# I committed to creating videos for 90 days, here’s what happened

So I want to take advantage of that. So that's what I'm focusing on as far as the future. But selfishly, I do want to show off some of my favorite edits and shots so far from my past videos.
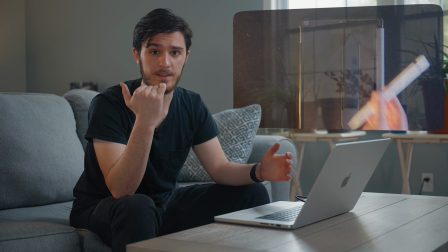So in my first video is about a refurbished iPad that I bought, and along with it I bought this Apple Pencil.
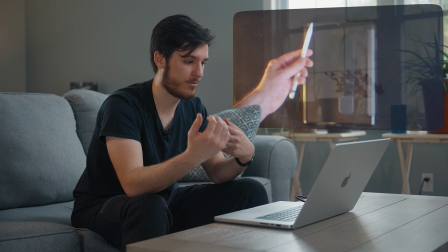So I did this cool little throw it in the air and it falls back into my other hand little effect.
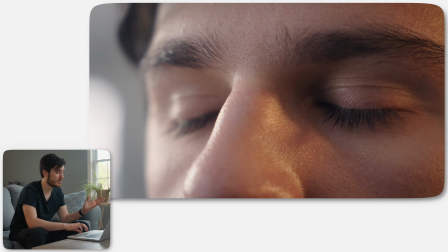This is my video about choosing the best editing software,
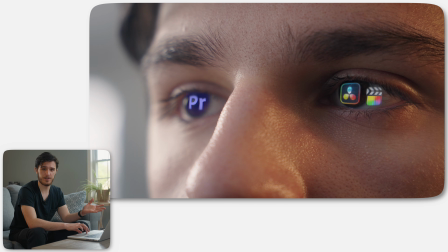and I just wanted to throw in this cool effect of where I had the softwares I was picking from just display in my eyes as I was trying to,
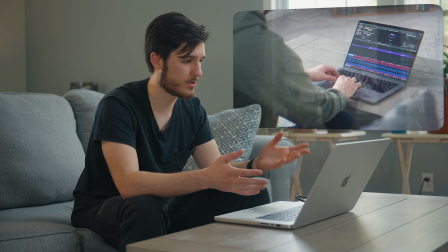see which one I was gonna choose. I have 2 effects that I liked from this video, which is my 3-year review on my M1 MacBook before I upgraded to this.
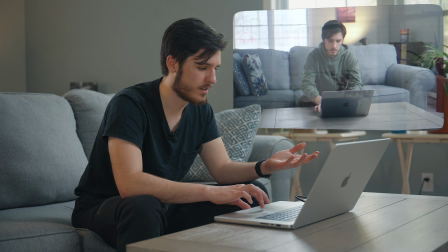This one, the camera just kind of glitches in. I'll replay that again. Just a very subtle effect.
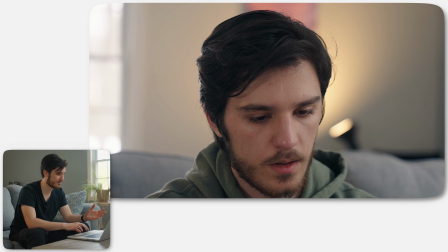And the next one's because I experienced a little bit of lag with the laptop, so I decided to put the spinning beach balls of death,
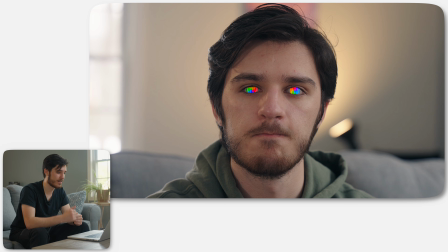which is the, the Mac classic, right into my eyes there. I don't know why I like putting things in my eyes.
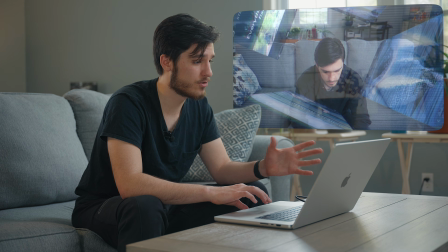This is in my Create What You Care About video.
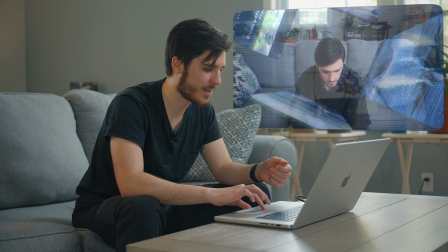I pretty much screen recorded doom scrolling through a few different short form platforms, and I had it spinning around my head in 3D space.
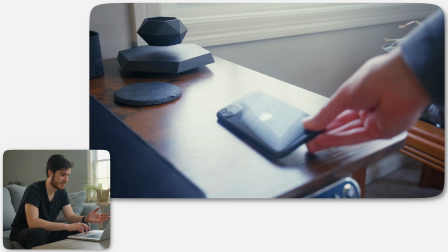Now this one is from the iPhone video that did well, and it's less of like a editing effect and more of a practical one.
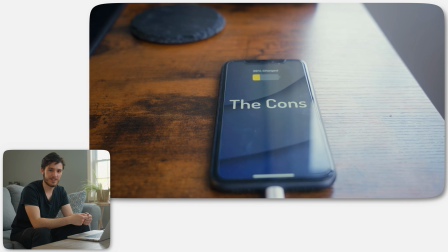I plugged in the iPhone and it was like mid-recording. I did it the first time. I'm like, oh, when you plug it in, it turns the screen on.
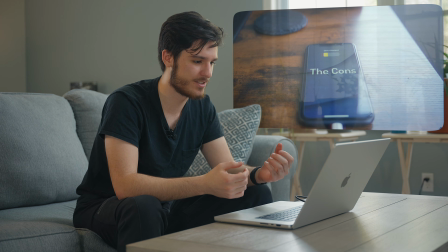I'm like, I think I could probably use that as a nice transition. So this video, I talked about my digital organization.
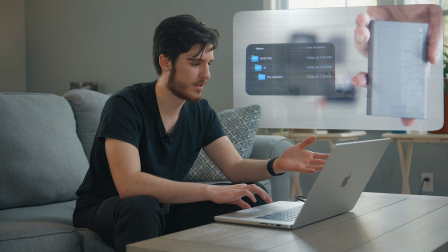I pretty much renamed a bunch of folders.
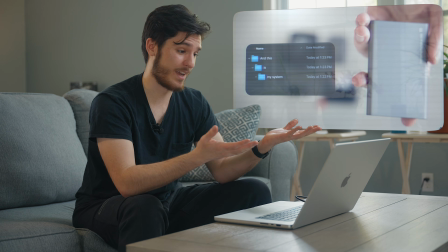So I had to expand out in sync with the voiceover, which again, I think it's a nice little integration, if I do say so myself.
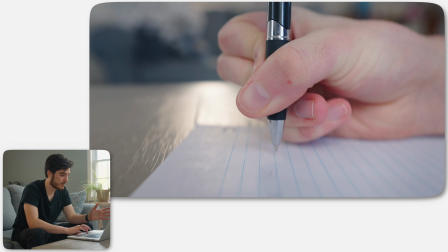This is a video where I made my own font, and this is a nice little shot I got with a magic arm,
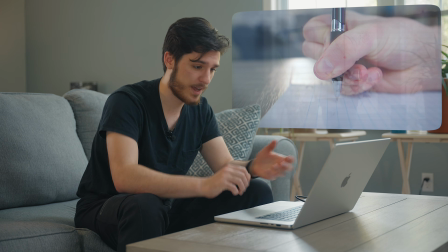and I attached the camera to the pen so it kind of looks like it's like tracking it.
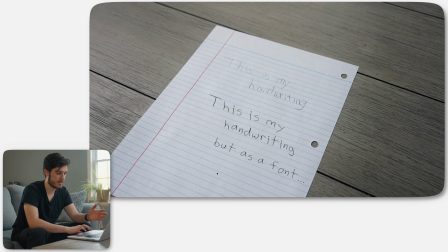And then right here, this bottom part is it's a font, it's a text style that I added in editing. And I just think it's cool, the comparison to my real handwriting to my handwriting that I transformed into a font.
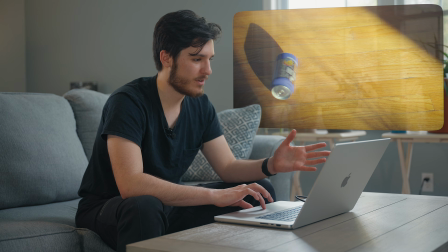It's just like a proof of concept. It showed that it actually in fact worked. I thought this was cool in the video where I was talking about just starting first and then you learn everything as you go.
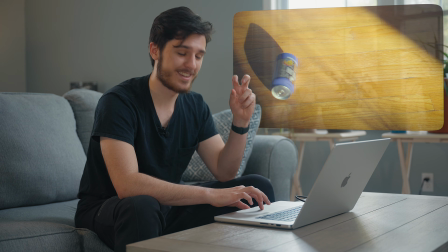I talked about I didn't want to start because I was kicking the can down the road, so I made it literal.
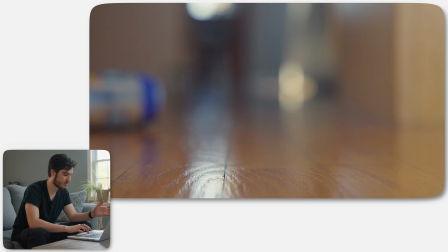And then kind of the last shot, the intro sequence is the can rolling.
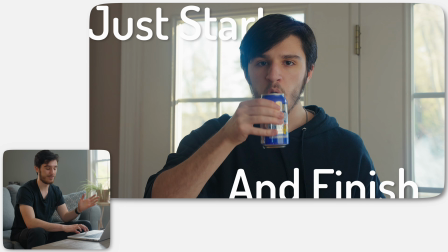I stop it and I pick it up and drink out of it, which if you think about it metaphorically, I stopped kicking the can down the road. Now, out of all of those videos, all of those hours, I made some money. Let's just say I can buy a few things, like maybe a few cups of boba tea, and maybe even, dare I say, a water bottle at the movie theater, which I'm sure definitely adds up to the
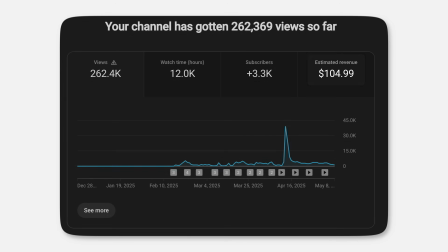$104.99 that I have earned through only YouTube AdSense. But like I said at the beginning, it really hasn't been that long since I've been monetized. It's been way less than a month, and only the past 4 videos I've actually put ads on.
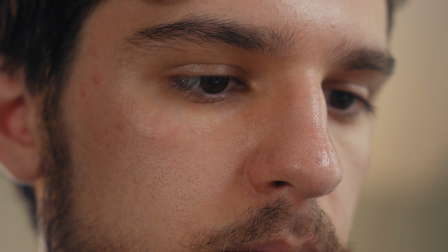I've actually had a few companies reach out for like a collaboration, as in they just send me the product and then I talk about it in a video,
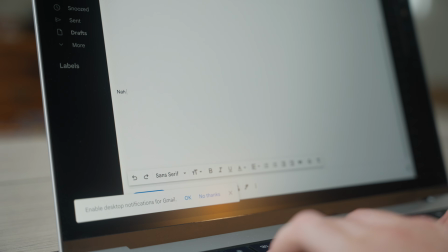but until I actually know exactly what audience I'm attracting, I decline them all. I actually do think that sponsors are not only great for creators, but they can also be great for the audience. Like personally, I would actually love to be the connection point between a good product and then the audience that can genuinely benefit from that product. I mean, in that case, literally everyone wins. But until I know that that's for sure the case, I'm gonna be holding off. But I do wanna say thank you to those who've decided that they do wanna follow along for my creative journey so far. I can say that I'm pretty interested to see where this all goes in terms of social media and YouTube, but either way, thank you for watching.